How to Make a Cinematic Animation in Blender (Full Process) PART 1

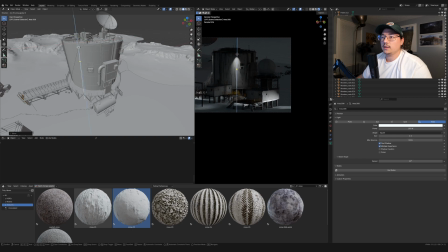And I'm going to place it where that light already is, so it makes sense.
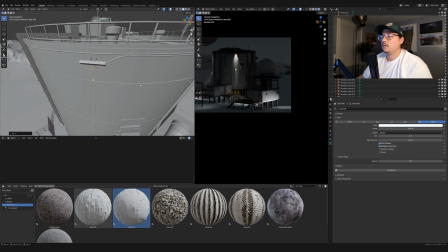Kind of like that. Only thing I want to see is, can I put it somewhere else?
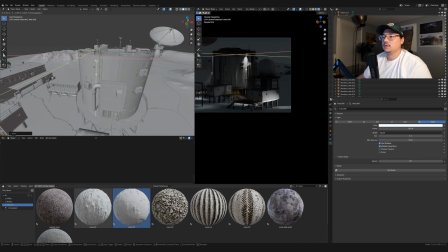Can I put it like here?
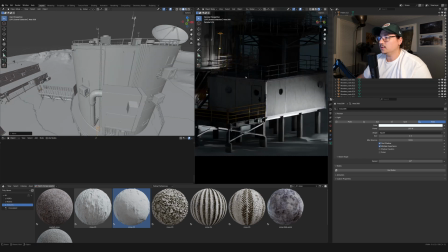If I can put it here, I can then separate this foreground building from this background area.
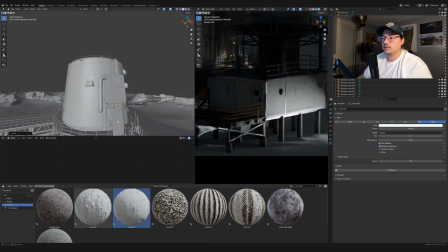If I can like sneak it up here. What is this?
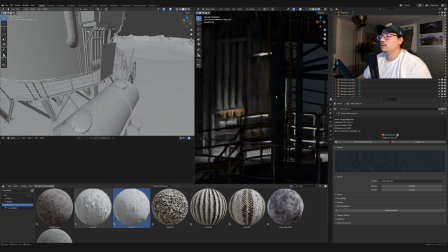Wait, what is that? Oh, it's like a fence.
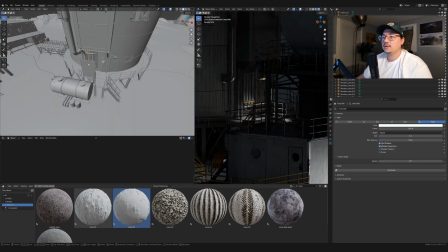Okay. I was like, is that supposed to be a door? Did they mess up? No, they didn't mess up.
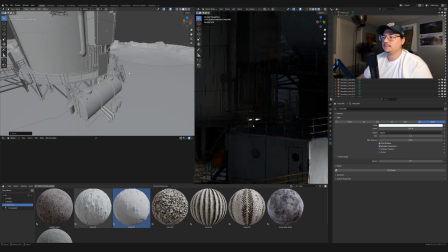Yeah, kind of putting it there kind of, I don't know, makes sense to me. Maybe if I put it upside down.
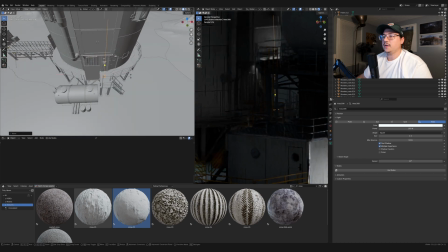Kind of looks like maybe they're like inspecting the lights here somehow. Kind of does bring attention to it. Oh, well, hold on.
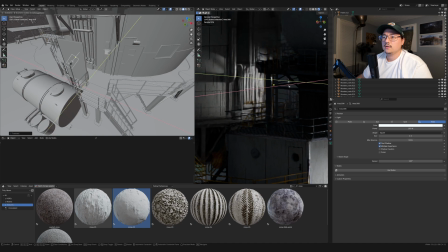There's kind of this thing here, so maybe I can use that. There's like a something here that looks like a light. Yeah, I'll do that. I'll use that. I'll just make it smaller so then the shadows are sharper, and it looks like they're like doing maintenance or something here.
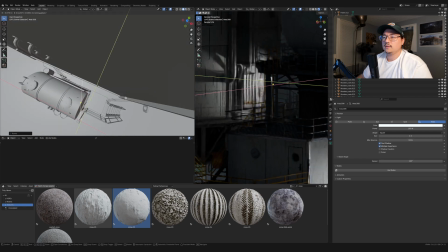So then that kind of feels like it makes sense.
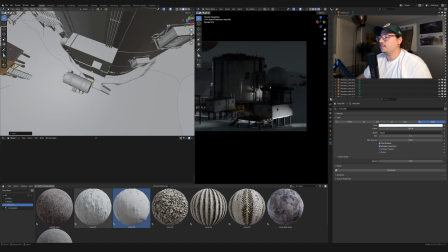Yeah, and then that brings your eye to that area and helps separate this radar building from the rest.
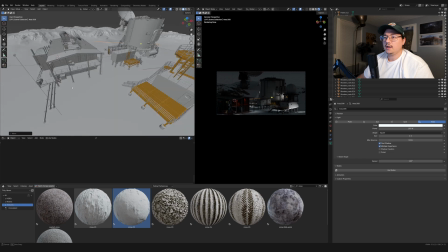Okay, so I like this. I like the dramatic lights. This light over here doesn't feel as dramatic.
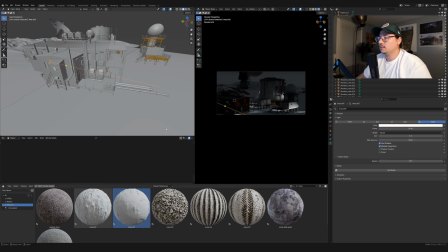I'll either see if I can just make it like a spotlight like that,
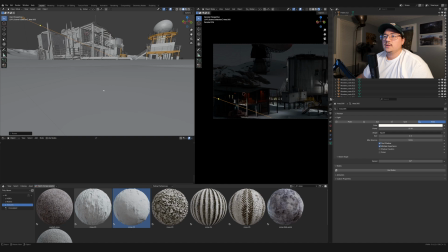which kind of makes it more dramatic.
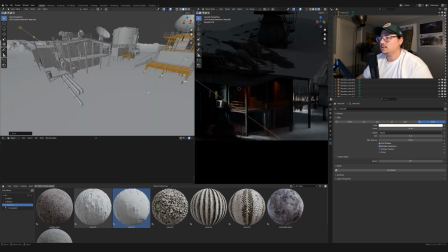And there is some like opportunity for detail, complicated detail being shown off here.
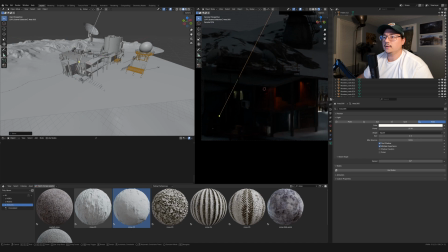Yeah, I like the uplighting thing. Let's see if I can get that here as well.
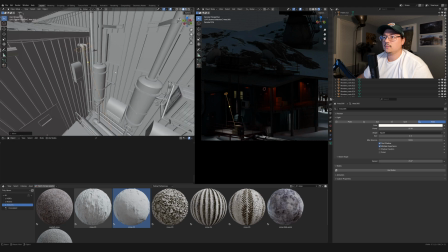Yeah, I don't know, that kind of that feels like that works. Well, there is a light.
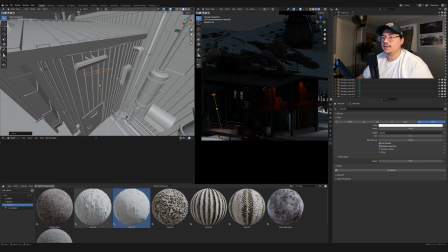Yeah. There's a light here. Cool. I'm like noticing where all the lights are now in the actual model,
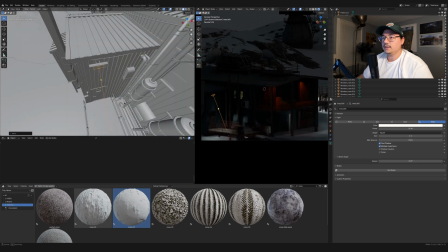and if I put an area light there, it like just feels like it makes more sense. Okay, so I'll do that.
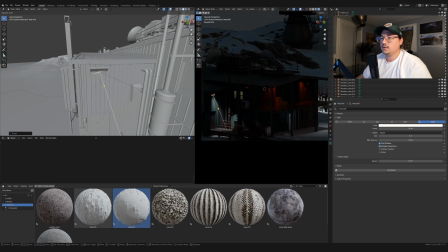Might even just do like a straight. Yeah, I kind of want it to be on the door, but I'd want it to bring your eye more in. Oh, that's also red.
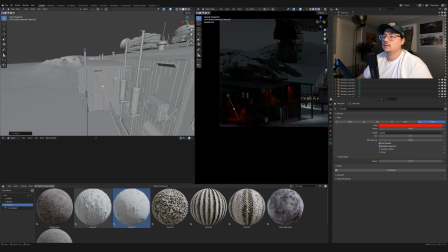Huh. Let me try one thing before I call it done.
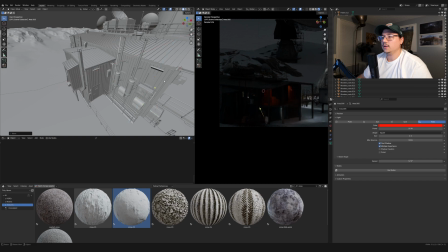I'm gonna put the light here instead.
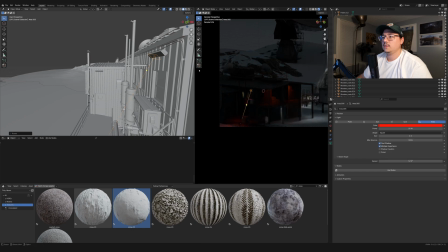So see if that makes more sense.
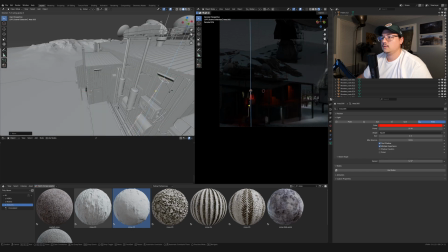All right, that looks kind of cool. I'm gonna keep that. I'm just gonna bring down the intensity of it, so it's not as serious. All right, cool.
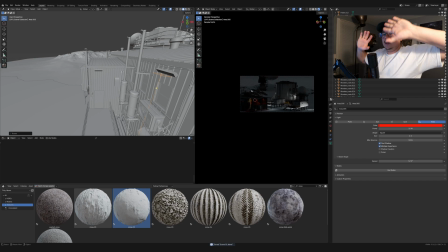So I'm gonna go with that, and I'm gonna save that, and then I'm gonna add like a big cube that will give us the volumetrics.
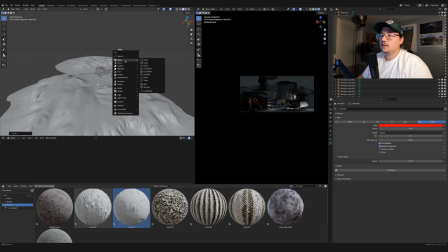So Shift A, add a big old cube.
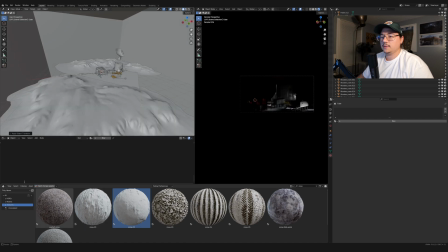Like so. Everything's inside the cube now. Apply the scale and give this the volume material. Unhook that, add the principled, or add the volume
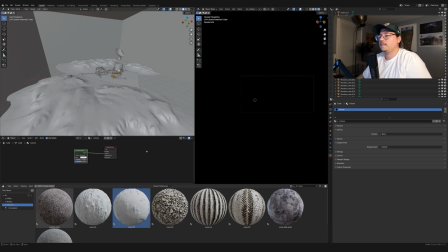scatter into the volume. So off rip, the density is too high. Bring that density down. All right, now we're getting somewhere.
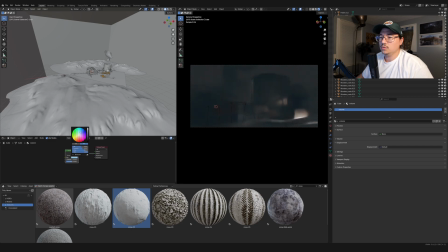Okay, I'm gonna make it more blue because I want it to feel like snowy, kind of.
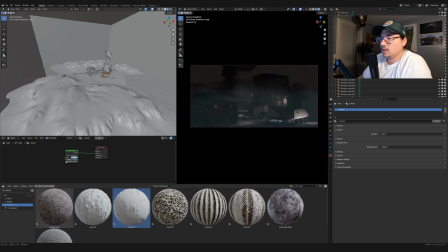Mess with the anisotropy.
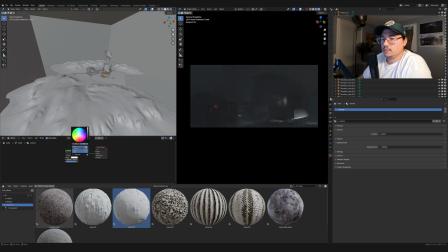I'm just going with white. Seems to work the best. I'm trying to really bring down the
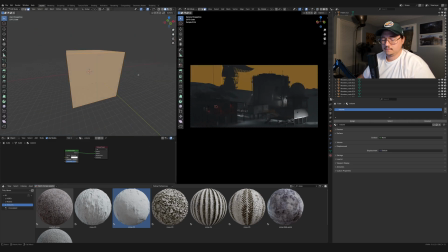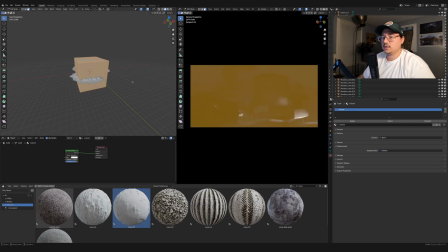volumetrics of it. Does not need to be that high.
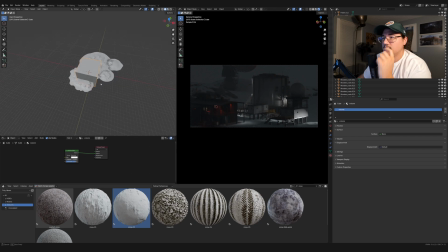Okay, let's see. That looks good, I think. Might bring it like further onto the camera more. I don't know, kind of like I want to have it separate the background. Maybe I'll have two.
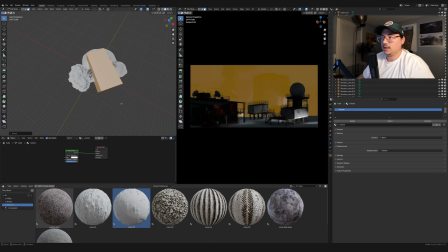I'll have one here that kind of like separates these foreground buildings from the dish and the background.
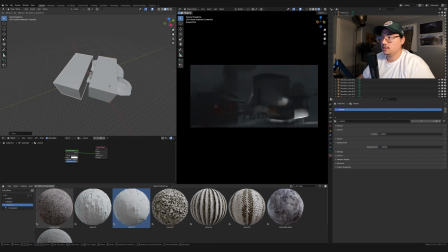Then I'll have another one that's just more here. Yeah, I think that works. I'll take this mountain and I'll bring it even further back.
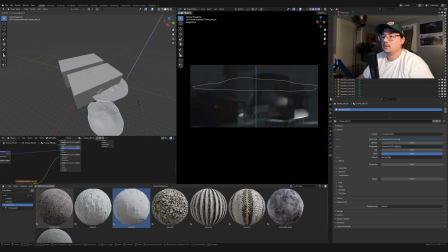Just to see if I can like get a good silhouette. Oh.
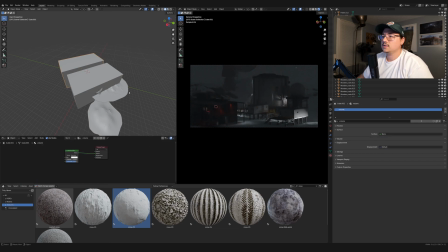Okay, cool. Yeah, this rock is tricky
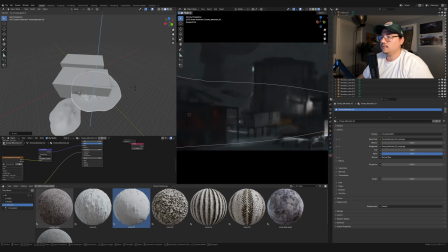because the dark spots on the rock kind of interfere with the silhouette and add noise there that I don't want. So maybe I'll see if I can stick this either in the background or somewhere else.
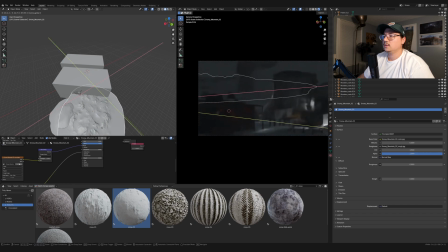Like, I don't hate it because I like that it separates the... Maybe I'll just put it back here and bring this forward.
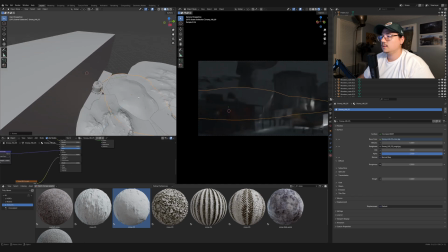Yeah, I'll use this instead to break up the distance between the dish and the thing, and then I'll use this in the background.
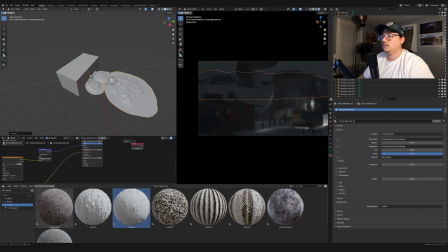Yeah, and then we can even decorate the background even more. Yeah, that feels like it works a little bit better.
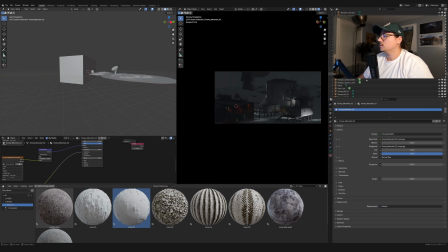Yeah, okay, that works. So where's that other cube? There it is. All right, so I'm gonna render this out, and this will be the first scene, and then
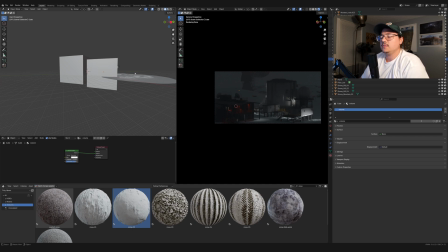yeah, I'll do probably some color grade just to give it like some of that blue hue, and then I'll just add some like snow effects in post. But yeah, that's it. So thanks for watching me put together the scene. I hope the video wasn't like too long or too boring or anything like that, but I really wanted to make sure you saw my full process, even when I had like hiccups or mistakes, because I think that stuff is like really important to show, especially if you're learning this stuff. I know for me, one thing that I really value is learning like why an artist makes certain decisions, because those really those are moments where you can really learn a lot about artistic choices, why certain things look good, why certain artists lean one way or another, stylistically or creatively. So thanks for watching. I'll see you in the next one. Bye.